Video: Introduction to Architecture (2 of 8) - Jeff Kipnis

And they walk in, and Jaimon Hanchu says, looks at the Colosseum and said, I had no idea man could do such things, or man could build such things. Now, why is that important? It's important because it foreshadows the entire story. The unbelievable, unimaginable achievement of the Colosseum, all of a sudden, he starts to imagine that he, as a man, can start to imagine that he could do things that he never imagined himself possible. And at the end, that means setting himself and his colleagues free. And so the grandeur of the achievement of architecture here is used as to forecast the fact that the grandeur of achievement by any person in relationship to their discipline becomes evidence that we can all do that. And it's one of the ways architecture operates in our storytelling, is in that sense. It's basically to make us understand the kinds of powers that we have that we didn't know we had. Okay, slideshow next. All right, I don't really need to start this over every time, I guess.
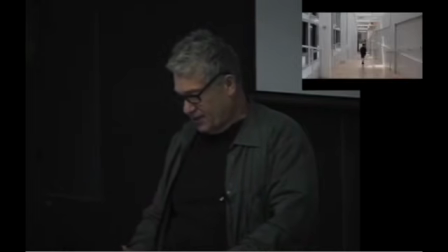21:52 But that's pretty funny, let's watch that here.
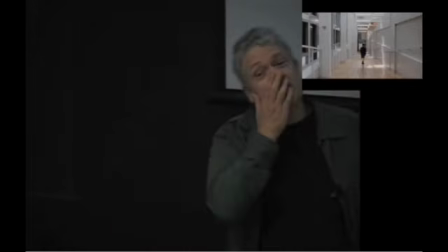21:57 Does anybody recognize this building? this is a movie called uh little man tate now this is a
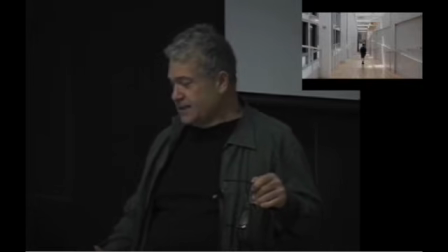22:05 version of the last movie in the sense that this is a school for unbelievably brilliant
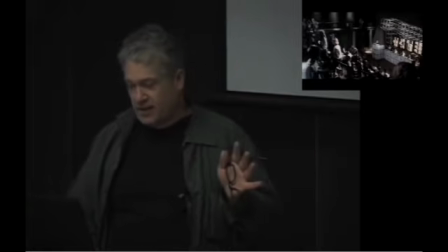22:11 young children super gifted intellectual children and when
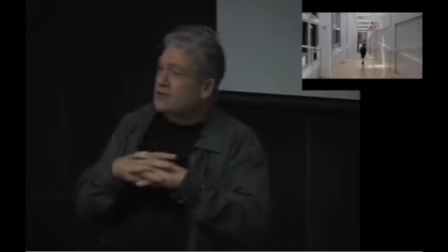22:15 the director is trying to think of where to shoot this he shoots it at the wexner center because at the time it was understood to be by an unbelievably smart architect
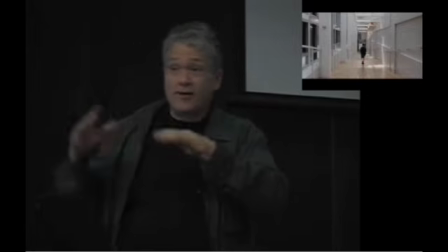22:25 done for unbelievably smart people which meant not done for anyone else on earth and so
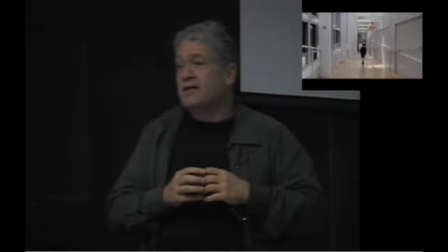22:30 the building came to represent and a kind of intellectual possibility that had not been imaginable in that sense the Wexner Center in this film is exactly like the Coliseum in the last film it becomes a symbol of achievement and it becomes the setting for the achievement what's particularly interesting
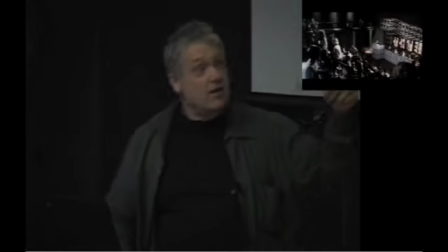22:47 this is the black box theater in the Wexner Center I don't know if you've ever been in there but all that scaffolding on the side is not there that's actually been put in by the set director, it's actually the quotation of the scaffolding on the outside,
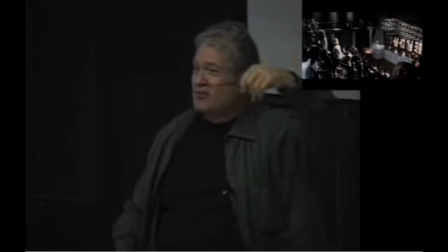23:01 because there wasn't enough intellectual stuff on the theater, so he put it in. And now you understand the Wexner Center completely.
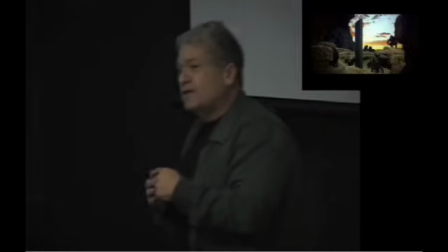23:10 The idea also that architecture is something that lifts us into another form of existence is obviously celebrated in this,
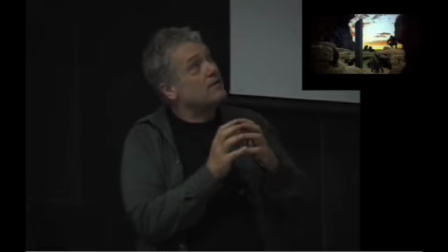23:18 in 2001.
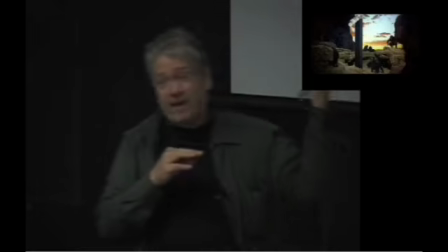23:23 Y'all about eight years ago I don't know if y'all know it was on Jupiter so you might have missed this
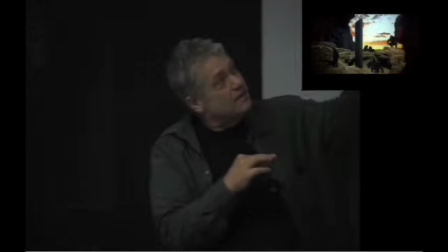23:30 but uh the big this big monolith which is in exactly in Pythagorean proportions meaning
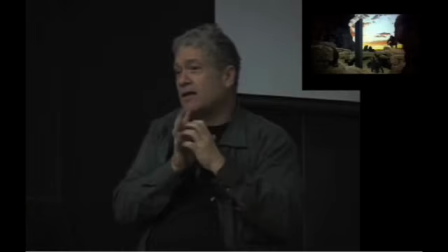23:37 that this the proportions of the size of this monolith also form the size of a right
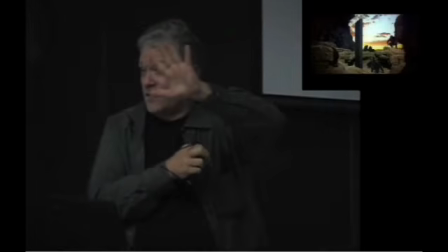23:43 triangle so they're Pythagorean and so I don't know how it does it I don't know if that I don't even know if that's true but I've read that I'm not even sure
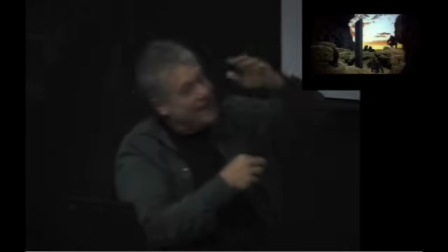23:50 that's true but I've heard it um so the the The apes come up and they touch it and all of a
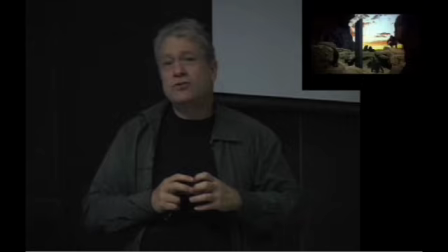23:58 sudden they start to become intelligent and they start to use tools and there was never, in the film it's not clear,
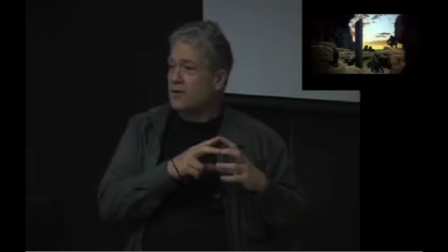24:05 is there some secret power in the monolith or is it just the encounter with an act of intelligence so far beyond theirs that just the encounter with it itself is enough to
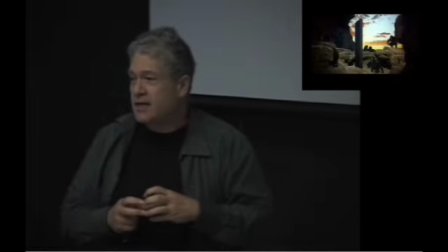24:17 push them forward into another state of self-consciousness. And I'll leave it to you to decide that.
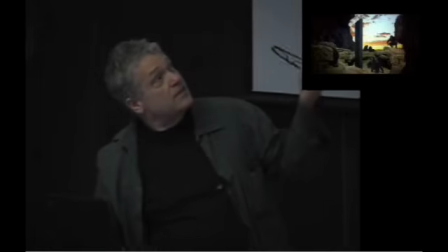24:23 The film, you'll notice it's exactly the same building. The film is also important because it has this really wonderful sense of what design in the future is going to be like.
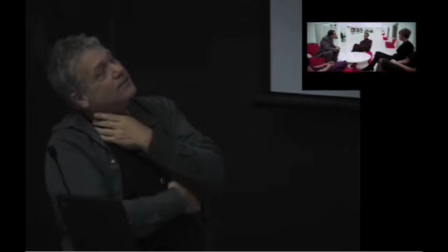24:36 These are the Russians meeting the guy who's about to go to the moon and trying to figure out what the big monolith is.
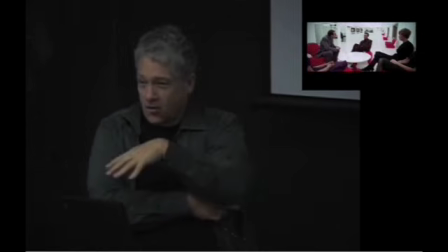24:43 There's three monoliths around the film. There's one on the Earth, there's one on the moon that's been buried, and then there's a gigantic one out in Jupiter. And it turns out to be an alarm system.